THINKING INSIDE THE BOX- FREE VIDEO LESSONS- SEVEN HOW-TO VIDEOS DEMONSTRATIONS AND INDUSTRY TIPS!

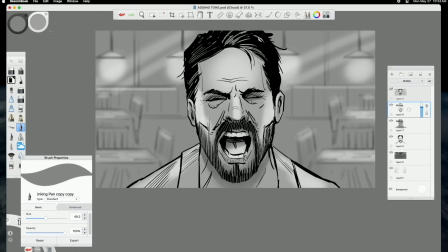757s
And yeah, so this is coming along nicely. You can see that adding tone can create a nice little quick three-dimensional effect and bring up your drawings up to a more finished look for your client.
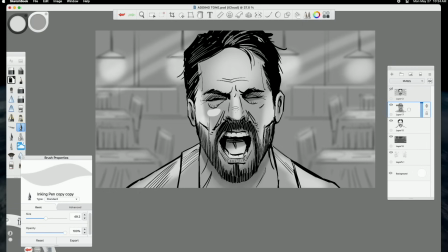774s
I'm adding a little bit brighter highlights here and there on the cheek area. This adds another layer of dimension. And this is where good studying about values and painting and drawing comes into play. And if you study about that, that can help you create these nicer three-dimensional effects a little bit faster.
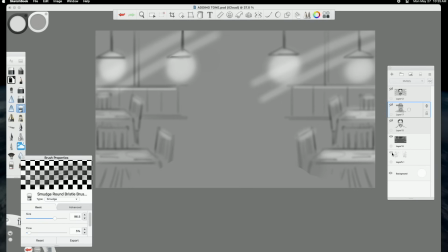794s
And we can see here that everything is still on a separate layer,
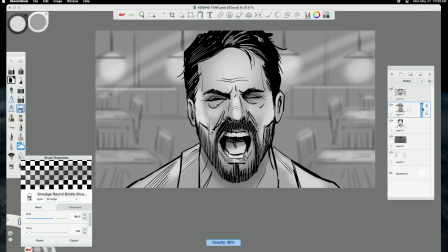798s
which is good because I can control that at any future time and save this as a PSD file,
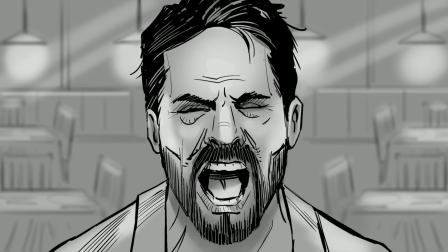804s
Photoshop file, so that I can manipulate it and control it, and in case there's any revises moving forward.
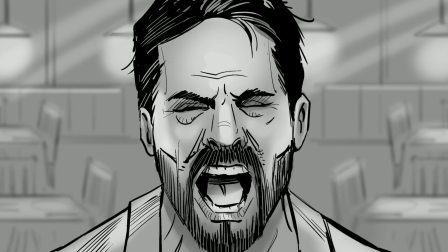811s
So that's about adding tone. This lesson is about layers.
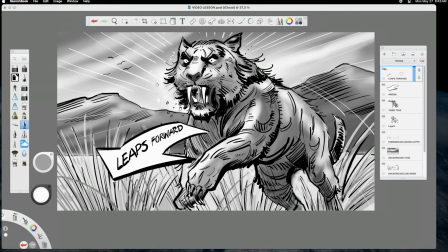820s
Keeping things on layers can save you a lot of time and can be very, very useful when making revisions.
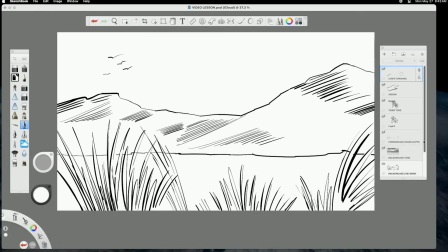826s
So you can see on the right, I'm clicking off the different layers so we can see how everything is separated. And you'll notice also that I labeled most of the layers so that I can keep things organized.
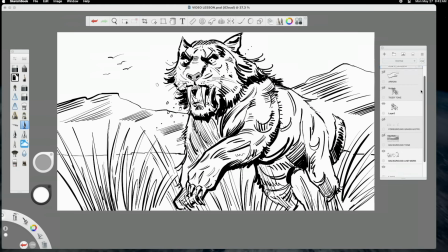839s
So we're looking at the different layers and how they will going to be applied in the final frame.
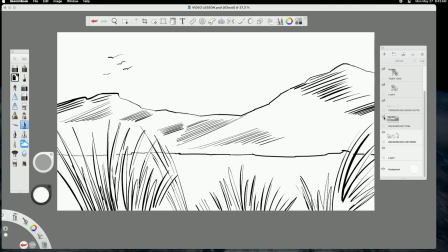848s
Here's the background line work. I'm going to show you the tone now added on a separate layer.
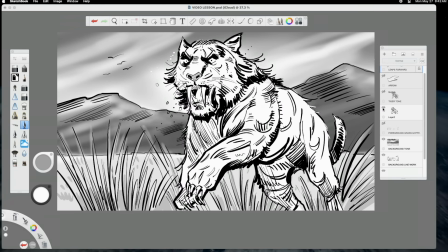855s
Here comes the tiger as line work and tone.
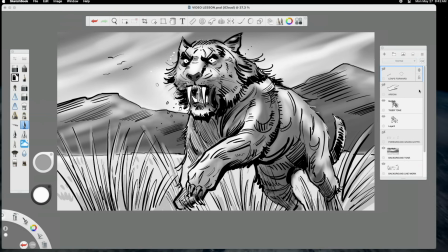859s
What's very, very good about doing this is that, for instance,
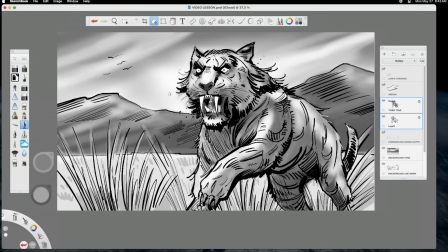864s
if the director decides that he doesn't like where he or she doesn't like where the tiger is, I can move that tiger around and also make it bigger,
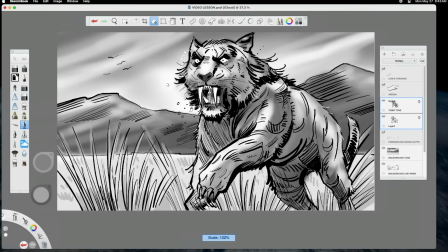873s
make it smaller, and this saves a lot on time and redrawing. Everything's on a separate layer, including these little elements like the
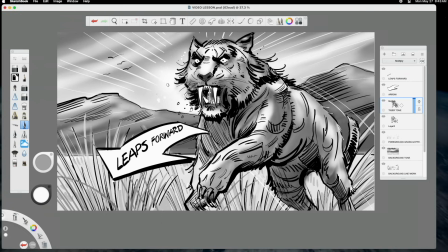884s
arrow and the type that says leaps forward and the action lines and such.
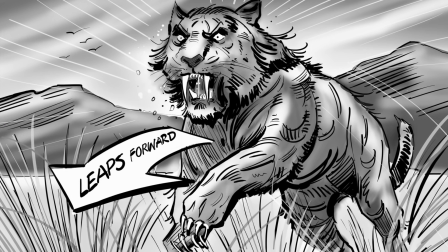889s
This all will help you keep things very, very organized and also will save you time when revisions come around.
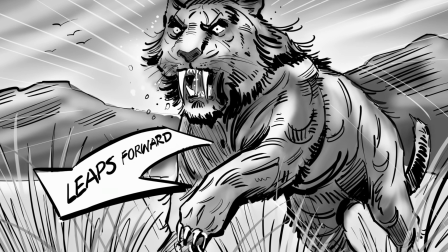895s
So layers can be your friend.
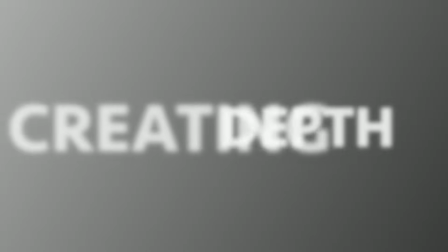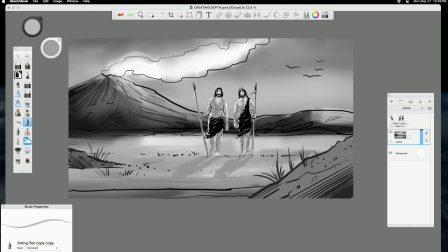905s
In this lesson, we're going to be talking about creating depth, specifically with the background, but also possibly with the foreground elements as well. So I have Gronk and Frank on a separate layer, and I have the background on a separate layer. I'm going to create a copy of the background layer, and I'm just going to use my blur blending tool,
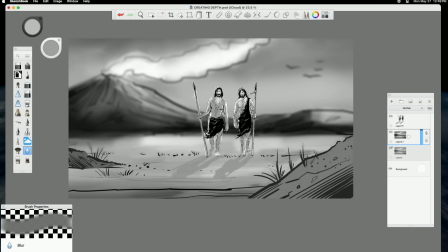924s
and I'm going to just soften the entire background. And already you can see that we're focusing more on Gronk and Frank here, which is a great way to create a sense of depth and also focus on the foreground elements of the main action or the main characters.
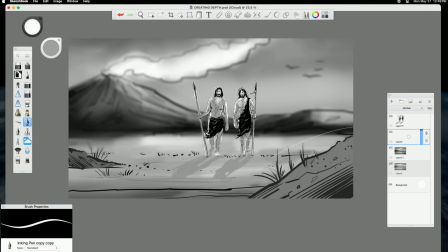943s
And that's a really quick thing to do. We can also talk about softening the foreground elements, which will create even another sort of camera effect. And so that if I go in here and start to soften a bit some of the foreground elements,
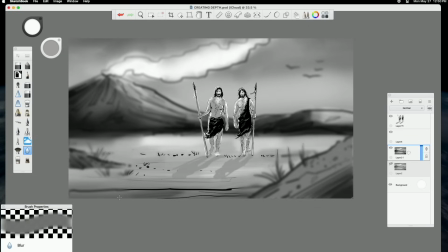960s
we can create even more of a focus on Gronk and Frank. But that, of course, will be probably the choice of the director. But it's a great way to still focus in on the main characters.
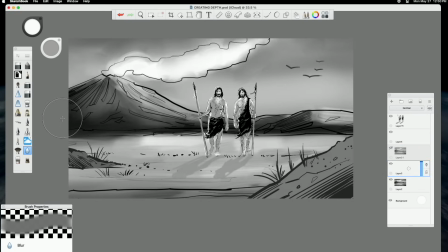974s
Another way to create a little bit of depth and also be
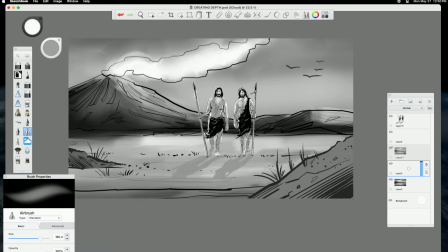980s
able to focus on the main characters is to lighten the background a bit.
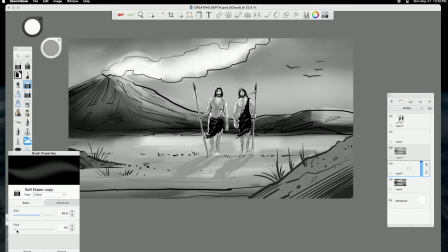987s
So this, I'm doing a sort of a simple way to do this. I'm adding a layer on top of the background, and then just with a soft eraser.
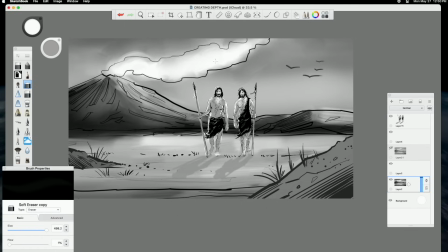996s
Oh, actually, yes, that's what I'm doing. I'm using the soft eraser.